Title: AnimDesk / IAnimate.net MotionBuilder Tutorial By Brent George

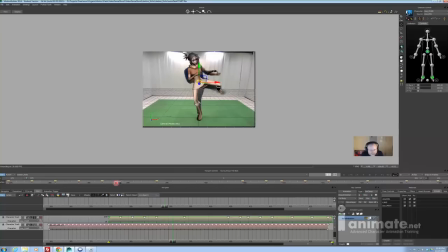16:28 And that's another contact. This is good. So I'm pretty sure that I want something. You can see that there's something that happens here. And this is another thing my brain scans for, is I look for change. I'm looking for, is there something that I need between two poses to better describe the action?
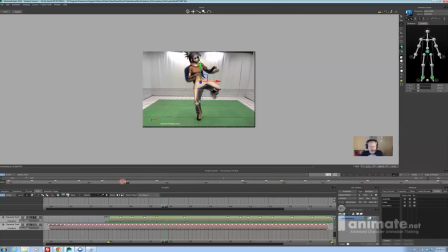16:45 Is there an arc in there? Is there also maybe something changes in the way the movement is happening? If you watch from here to here, it looks pretty linear almost between these two poses almost. But then from here to here, something changes. She leans back a bit more. So I want to kind of find that first pose, or the first frame that starts to happen, right around here.
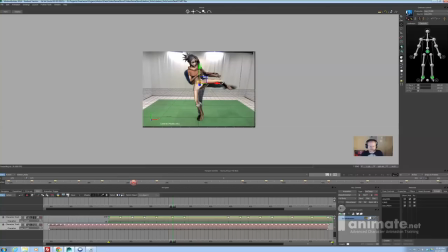17:05 And I want to capture that, because that's a breakdown, because there's something important going on with the way that the hips are moving right here that I think are important. They kind of move forward a little bit, and there's a bunch of stuff going on in the upper body that I want to capture. Now, this is very, very personal preference here. This is very, very subjective.
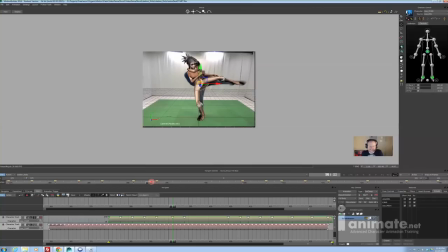17:23 This is really up to your own eye and what you want and how many key poses you might want to have. And some people don't like to have breakdowns at all. You could just take only the key poses using this technique and then bring all the key poses into your scene and then do your own breakdowns. I mean, this is really as involved as you want it to be. I like to take some of these breakdowns,
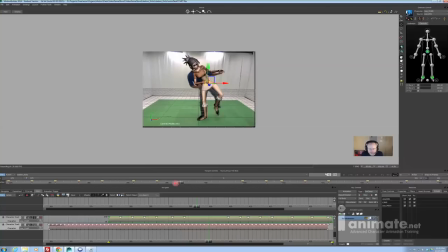17:42 even if I don't use them, I'm going to want them, and then I can modify them or I can delete them and then do my own ones if I want. But I'm going to grab them now just because I just want to kind of fully explain just how powerful this workflow can be. So same thing here. Notice that this is all really about the foot coming in, and then the upper body starts to recover.
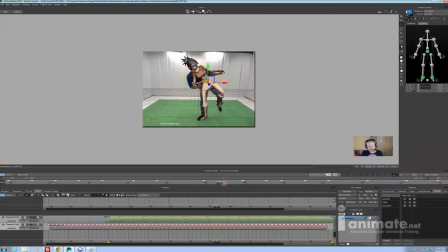18:02 So I'm going to kind of decide I'm going to grab a breakdown right around here as too, to help me with this. Okay, this is also going to really help make the posing or the timing a little bit less sort of floaty, and it's going to give a bit more contrast to what's happening in this action, because these breakdowns are going to better help the spacing between the poses.
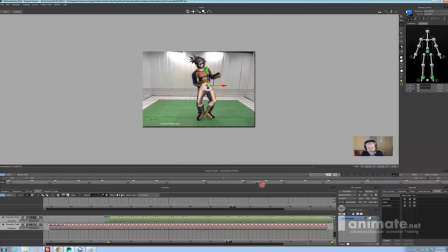18:22 Okay, then there's that collision there, and then there's that. Okay, well, so just so I don't make this the most epic long video on earth, I'm going to just say that I'm going to pretend that this is exactly what I want.
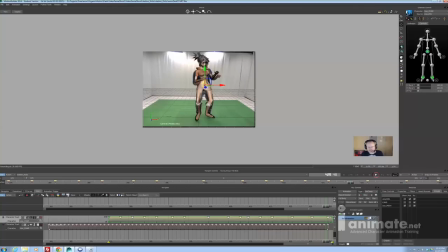18:37 I could spend a lot more time analyzing that and going back and forth and testing, but I think I'm going to be pretty happy with this. I know I'm going to be able to make something good with it, that's for sure, because I'm going to use this. This is just a way of prototyping really quickly some of those key poses. So I have timing and the basic body mechanics that are there that I can now take and do whatever I want with.
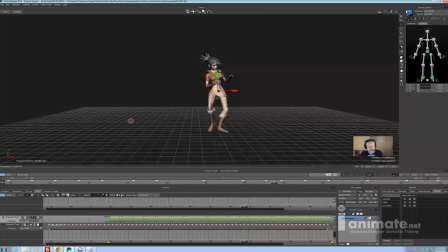18:56 And that's the beauty of this workflow. So if I go back into this angle here again, I can better preview what I have now. You're going to see that there's been some dramatic improvements to that action because of those breakdowns that I've grabbed.
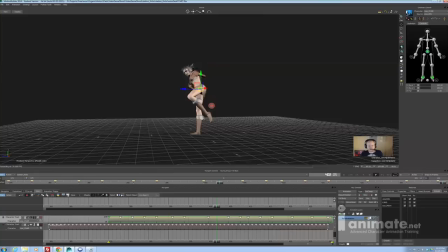19:09 There's definitely some weirdness going on in the hips, so I'd want to tweak that as well. There's, if I look from this angle here, the hip does some weird kind of backwards motion. I can fix all of that because now I just have a bunch of poses as if I just keyframe pose these.
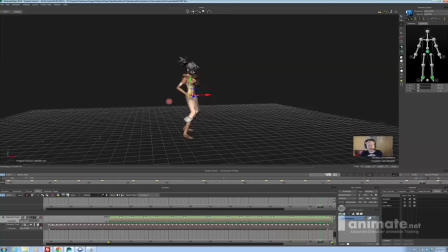19:23 Right? The head's not doing exactly what you want, no problem, fix it. If the body's not doing something between two poses, fix it. That's kind of the general rule. But the point is, I got this blocked in really, really, really fast. If I was a game animator, I could even just do a really quick pass at cleaning this up and then throw it in the game engine. and
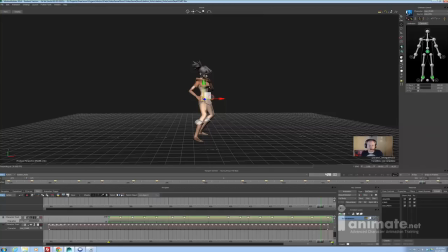19:41 then just play with it and see without spending lots of time polishing it and then throwing it all away because it doesn't work with the gameplay mechanics. I could just quickly prototype stuff doing it this way. Because working with mocap this way also is very, very malleable, so I can make big changes very easily. So the last thing I'm going to show you is what to do from here so you can now work like a keyframe animator.
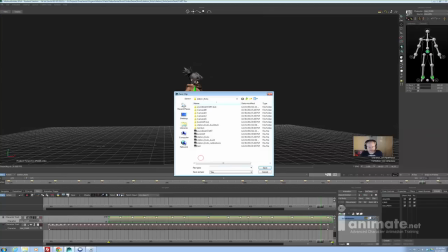20:00 That's actually pretty easy. So I have this clip here. Okay, the trick to this recipe is I need to right click on it and say export clip.
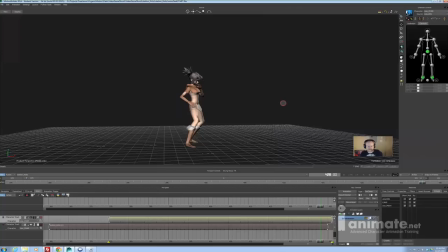20:08 I'm going to call it kick clip. I've already done this once, so I'll just save over top of that file. And now kick clip exists as an external file. I'm going to now make a new take.
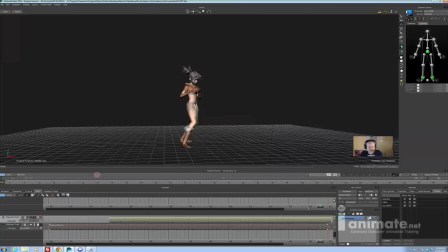20:19 Now the take system in Motion Builder is pretty cool because it's like having almost many scenes in one scene. I'm going to say no to this so I have a clean take with no animation data on it at all. Okay, it just has that one pose, but there's no, as you can see as I scrub through here, there's nothing going on. I'll turn off story mode as well.